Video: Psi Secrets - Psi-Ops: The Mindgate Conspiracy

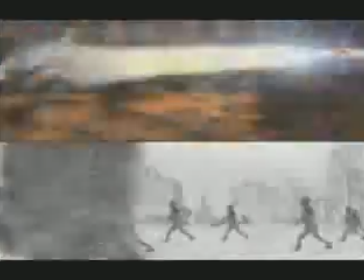We came up with the idea of PSYOS because basically we wanted to come up with something different and unique for the third-person action adventure genre.
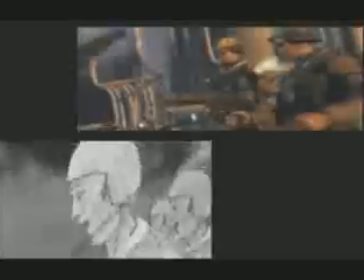So we looked for something new and different, and we started to research military tactics and things that the military have used over the years.
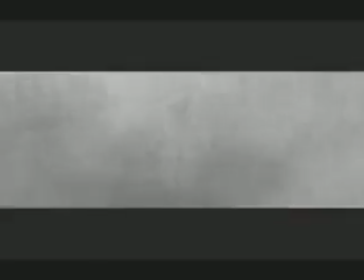And as we started doing more research into different types of PSY powers,
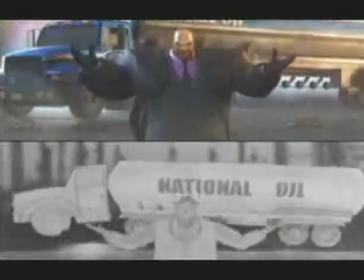we found that there was a whole bunch of different powers that have been researched by governments around the world for decades now.
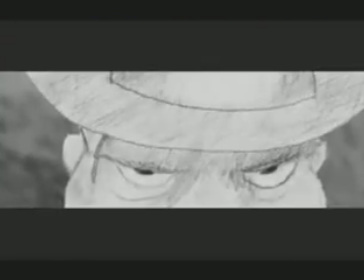And all these powers have actually been used in real military simulations around the world. So we took that and we just started digging deeper and deeper into the research of it.
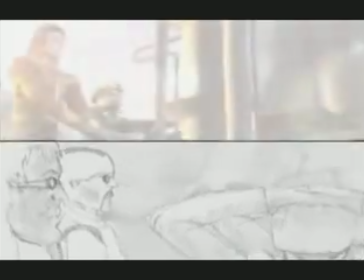And it's actually pretty scary to find out all the things that are going on in the military. The more you look into this, the more you find.
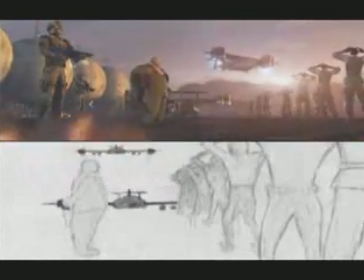People are really doing some pretty in-depth research into telekinesis and even pyrokinesis and mind control and how the governments have used mind control in different warfare situations. We talked to a number of experts in the field, too, and even brought some people in to talk to, to find out exactly how they've used these powers in the real world situations. And then in addition, we also looked into some declassified government documents.
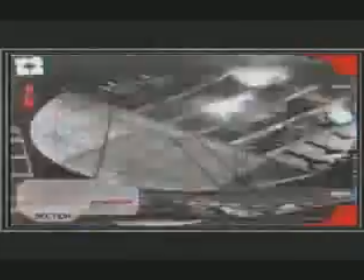The United States government and governments around the world have been supporting PSYOP's programs for several decades. It was really kind of amazing to find out that a lot of this really existed. What the PSYPOW is really out to the game is some drama.
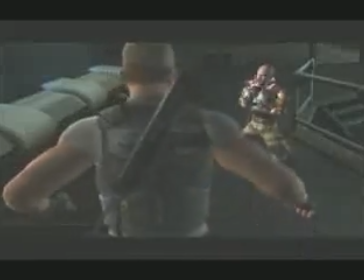The PSYPOW experience in this game is different than any other game, and you can execute them in a level that you haven't been able to execute these types of powers before.
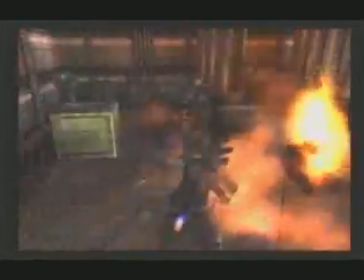Telekinesis is the ability to lift objects or enemies and toss them around. With pyrokinesis, you can launch a wall of flames at your enemies or at other objects.
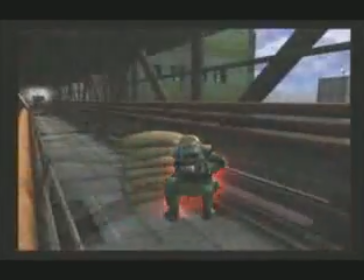Come on, get out of my mind!
Mind control, being able to take over somebody else's body and control them to do almost anything that that character can do.
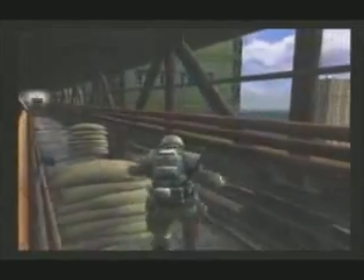And then through mind control, you can use weapons that you don't have access to yourself. That's a huge gameplay strategy right there.
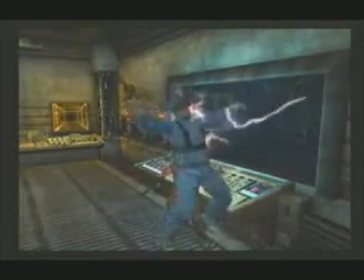Mind Drain is an essential psi power. It allows you to rejuvenate your psi energy and also allows you to blow up enemies' heads.
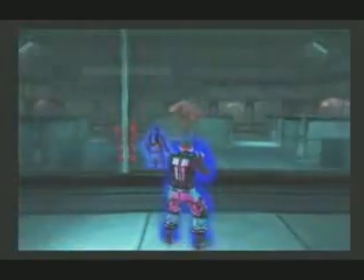Aura View to see into the different realm and see things that you wouldn't normally be able to see and then use those as clues,
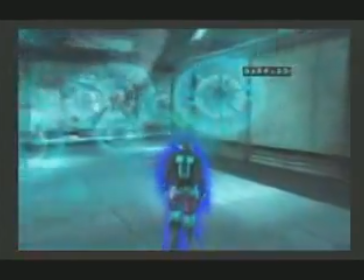tips, a method to get by certain areas that you wouldn't normally be able to get by without that particular power.
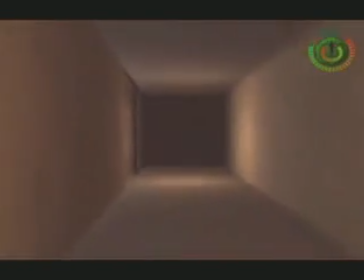Remote Viewing is the ability to go out of body and look into areas you haven't been in or fly through a door and look into a room where there's an ambush waiting for you,
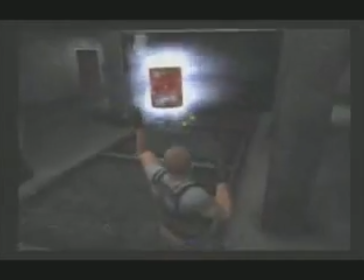and then you can plan how to get through that ambush. The psi powers are always something I think that people think are cool, things that people would really love to be able to do if they could do it in real life.
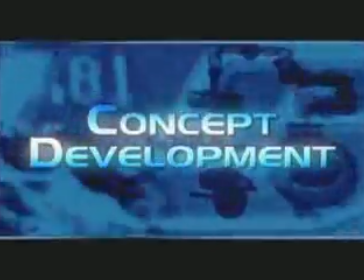Portraying the psi powers in PsyOps was a particular challenge for the team.
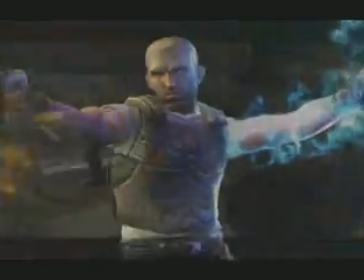We went through a lot of iterations of different, I guess, special effects, like the particle effects, the glows on objects.
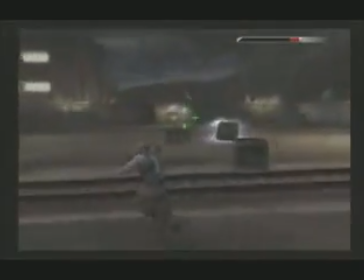That in combination with the animations on the character as he throws something, as he lifts something up, as he goes into his remote view.
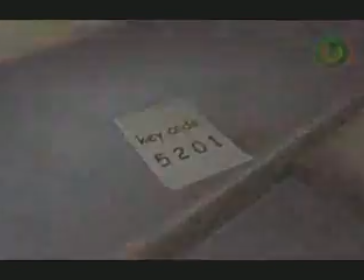All those different things combined is really what helped sell the different side powers. We wanted them to be impressive, to jump off the screen.
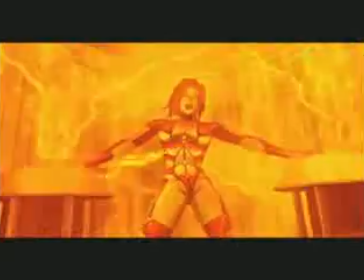And then we kind of took them and we kind of Hollywoodized them. A lot of different movies were our influences for side powers in the game.
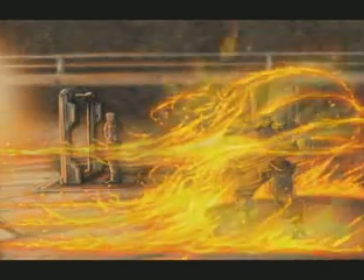A lot of blockbuster American movies. Just movies that would have an effect that you really noticed.
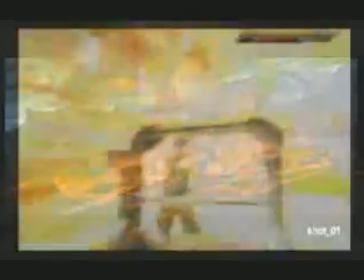Like the kind of effects that happen at the end of a movie. Something that really just stands out and goes, wow.
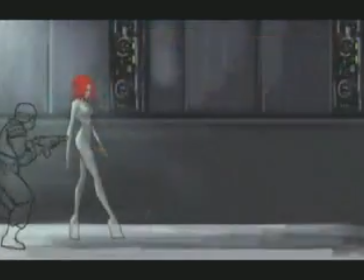One of the first mandates was not to make it look like magic,
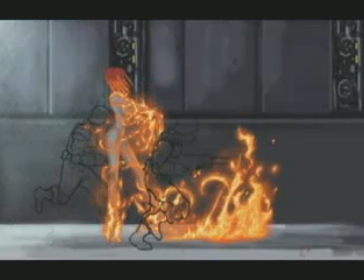to stay away from that because it's very easy to make something like pyrokinesis look like a fireball that you might see in a fantasy game or something.
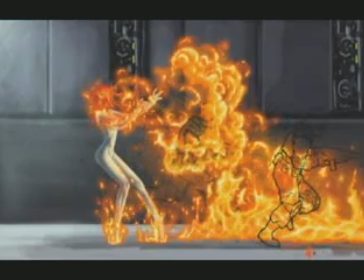And we wanted to do something that was a little more hard-edged, more supernatural.
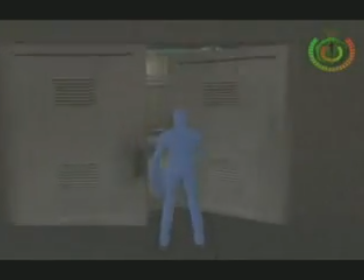We actually set up environments that were built to what we thought the spec would be in the final game.
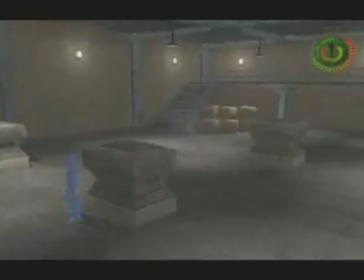We had characters that were about the right number of polygons so that we could actually move them around, show what they would look like interacting with particles,
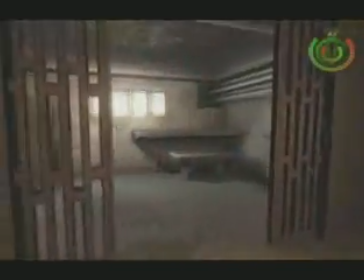just to see what it would look like with the lighting techniques and the screen warping techniques. The 3D software that we use is extremely powerful and allows you to really get under the hood.
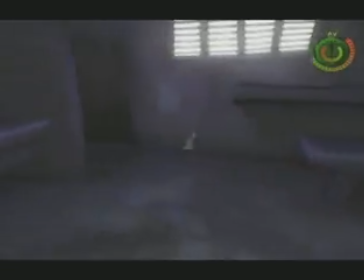The things that you see in the movie are implemented in a pre-rendered way very similar to the way they ended up being done in the engine.
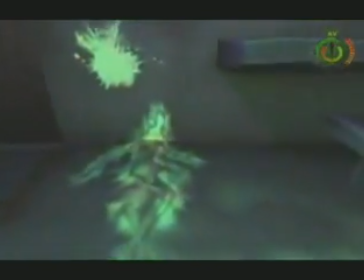And I'm very pleased how close they still are in the final product to what we had originally.